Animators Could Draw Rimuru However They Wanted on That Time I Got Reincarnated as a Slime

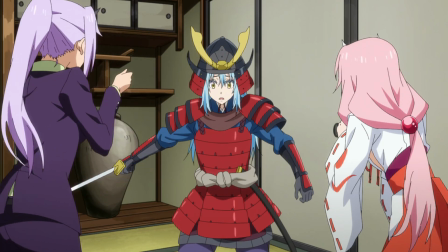There's a lot of isekai anime that have been airing lately. Some would say too many.
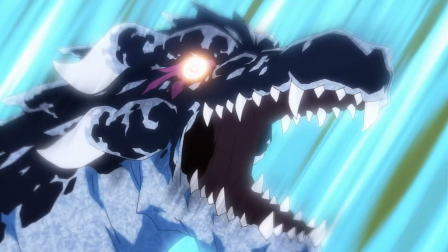But the one that's been particularly standout and found a place as a favourite for me has been That Time I Got Reincarnated as a Slime,
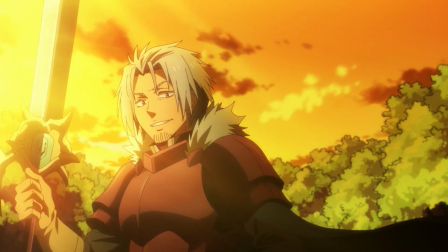a story with a pretty self-explanatory premise. Season 2 will be returning soon with its second core, so to celebrate,
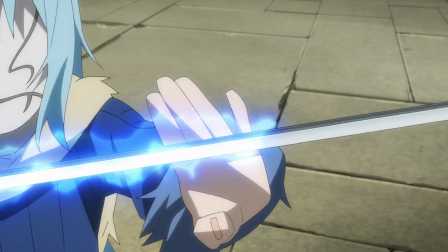here's 5 things you need to know about that time I got reincarnated as a slime.
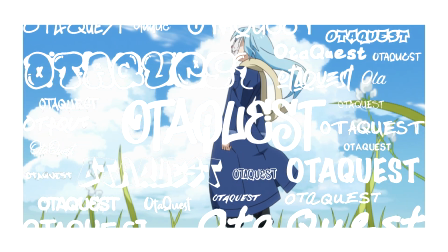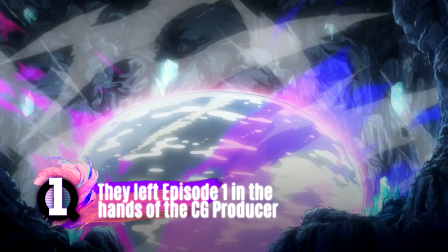People often think of adaptation as a simple process. You just do what it says in the book and you're done.
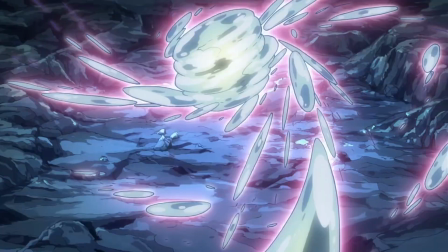But it's a constantly creative process that requires a lot of initiative.
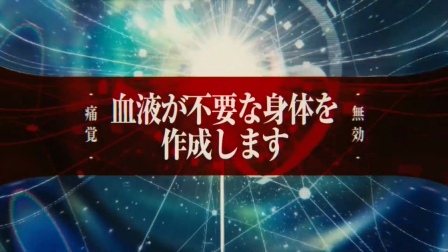One of these situations was episode 1, the moment that the protagonist first turns into a slime.
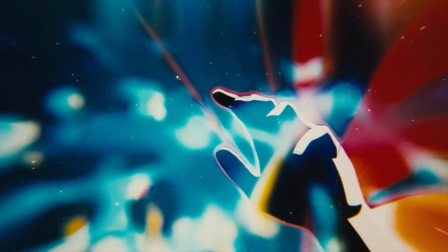At first, he doesn't have sight, but they couldn't just show a black screen or people would think their TV went bust.
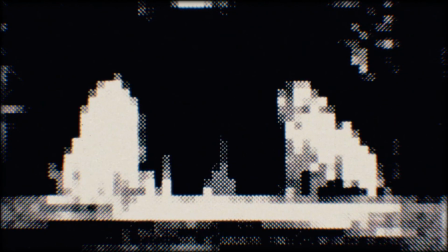So they entrusted Yuji Haibara,
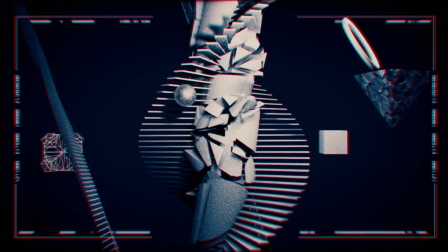a motion effects and 3D artist with creating a visual feast throughout the whole first episode that would show him getting his powers in an interesting way.
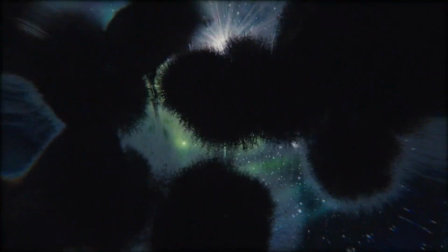He also created all the great Sage sections, as well as directed the Slime Diaries spin-off series.
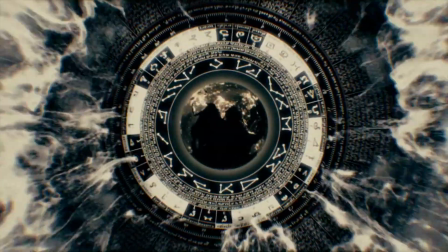It really shows the impact a single person can have.
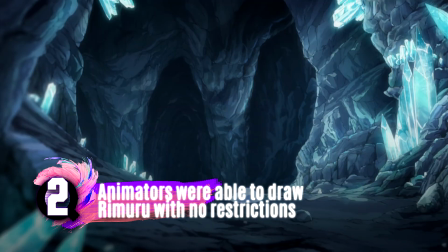Episode 1 was also the time where they had to make some decisions about how Rimuru would move, but the designer was very deliberate in wanting people to be creative.
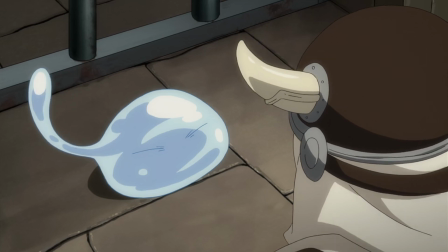He started out by drawing just a few designs for Rimuru, and then invited other animators to come up with their own ideas for how he should be able to move.
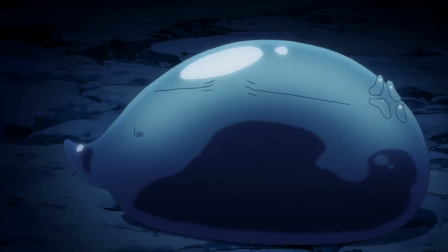So all of the silly shapes and exclamations he transforms into were ideas that the team had along the way.
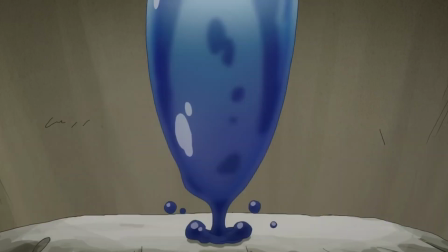He's regarded as a fun character to animate, because there's really no right way to do so.
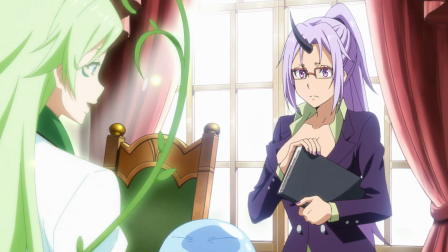That said, they had an issue with shot composition and always had to find a way to get him on elevated ground to fit into the frame.
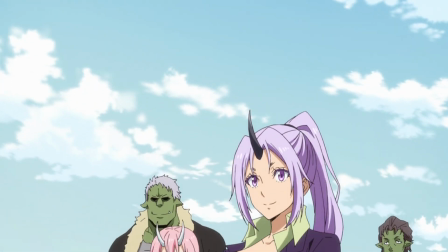By Season 2, he just gets carried around a lot.
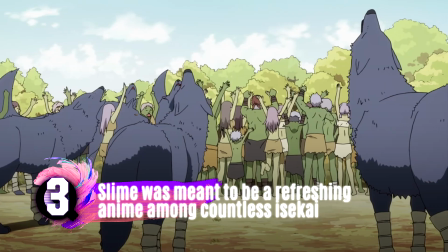When asked if he thought the series would be popular, the producer said that he was pretty sure of it.
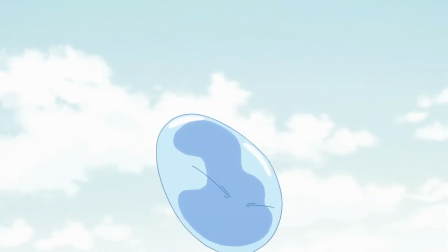Slime has a unique appeal, in that it's about building up a city full of friendly monsters.
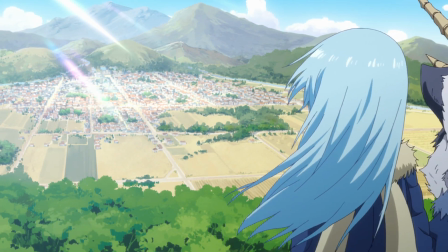The team notes that while other isekai are carried by their battles,
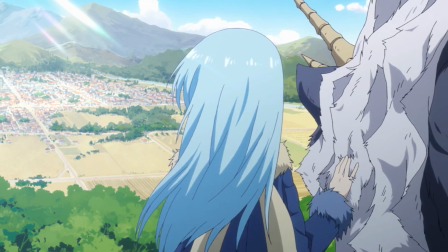Slime instead has to rely on its plot beats, where they form new friendships and alliances.
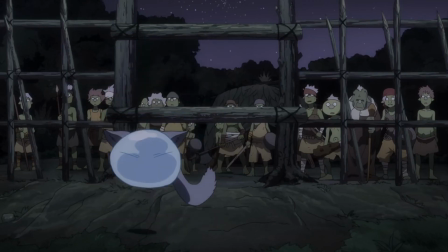And the show was popular enough at the company that from the creative staff to the business partners,
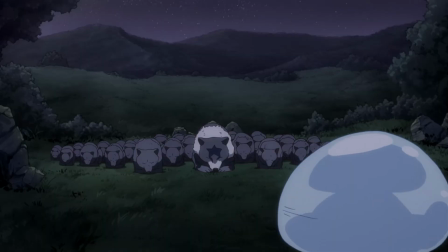they were able to form a crew that consisted entirely of slime fans, whether that was through the web novel,
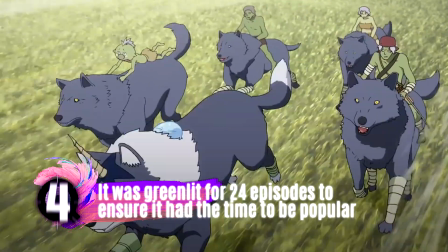light novel or manga. Because of this, everyone on staff wanted the show to be popular,
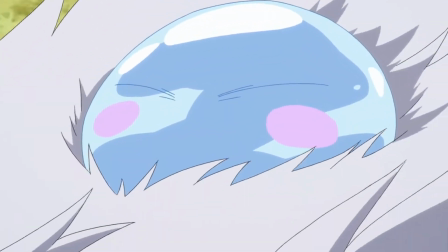and so an important part of this was in getting Bandai Namco Arts to greenlight 2 cores,
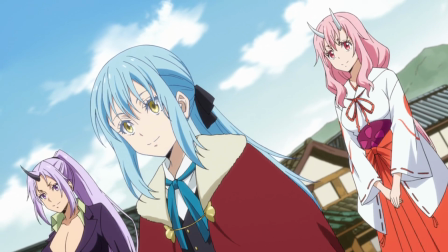an initial run of 24 A lot of series don't start out popular,
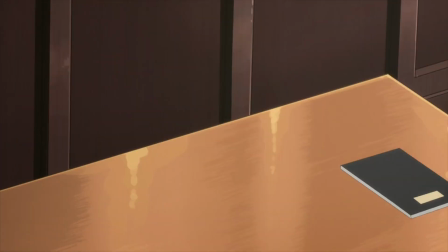but by giving it 6 months to build up an audience, they can find themselves in the limelight.
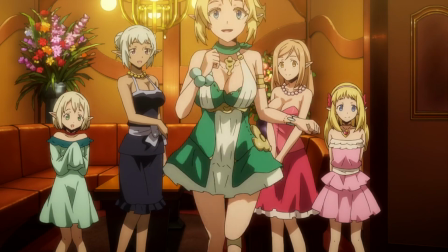In a way, it's a method of determining how well the producers expect the show to do.
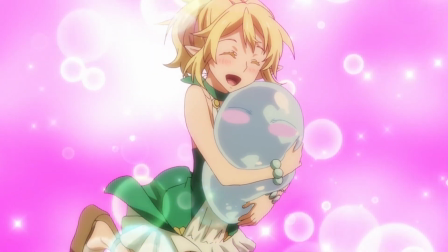If it'll be airing for half a year, they're probably hoping for a hit.
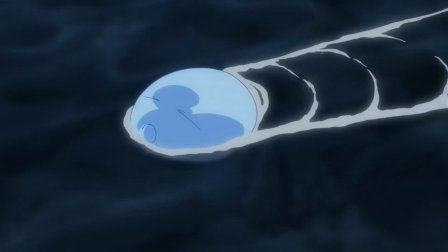These are obviously harder to produce, but according to the directors, while they did have some troubles meeting deadlines, there weren't too many difficulties.
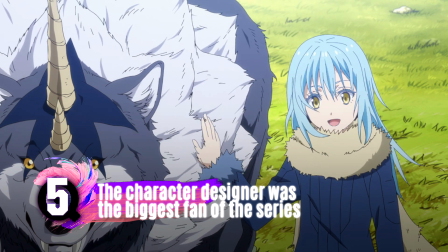I mentioned that the Slime team were fans of the source material, but the biggest fan was the character designer Ryoma Ibata.
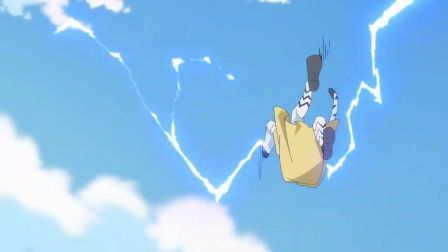He'd been reading the web novels on Naro, and the directors regarded him as the most knowledgeable person about the series.
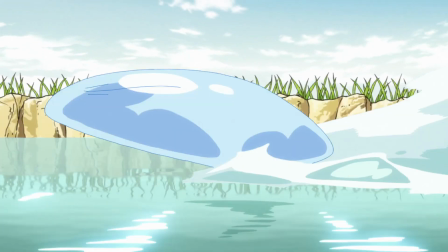He's a well-regarded character designer, but his specialty is in animating openings and endings for series.
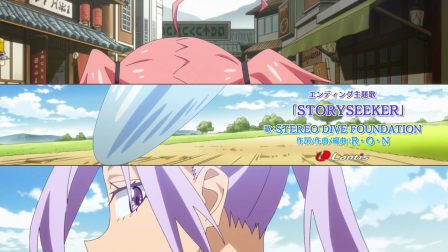And so when he was approached with Slime, he immediately asked to create the opening himself. himself.
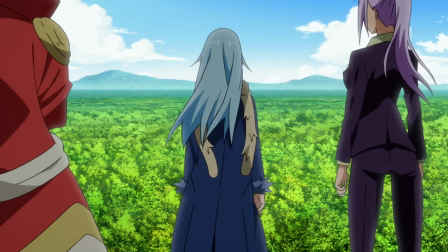This is a place where he can basically do what he wants and create his own energetic slime sequence.
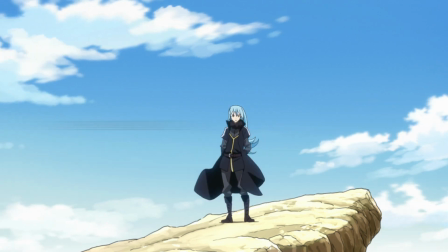For season 2, he created both the opening and the ending, giving him more chances to animate his favourite characters.
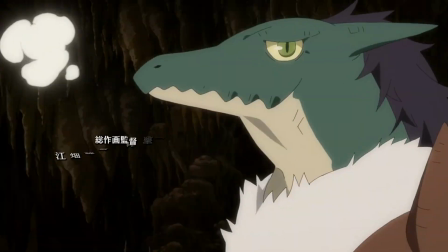Feel free to subscribe to find out more about the art and creation of Japanese pop culture.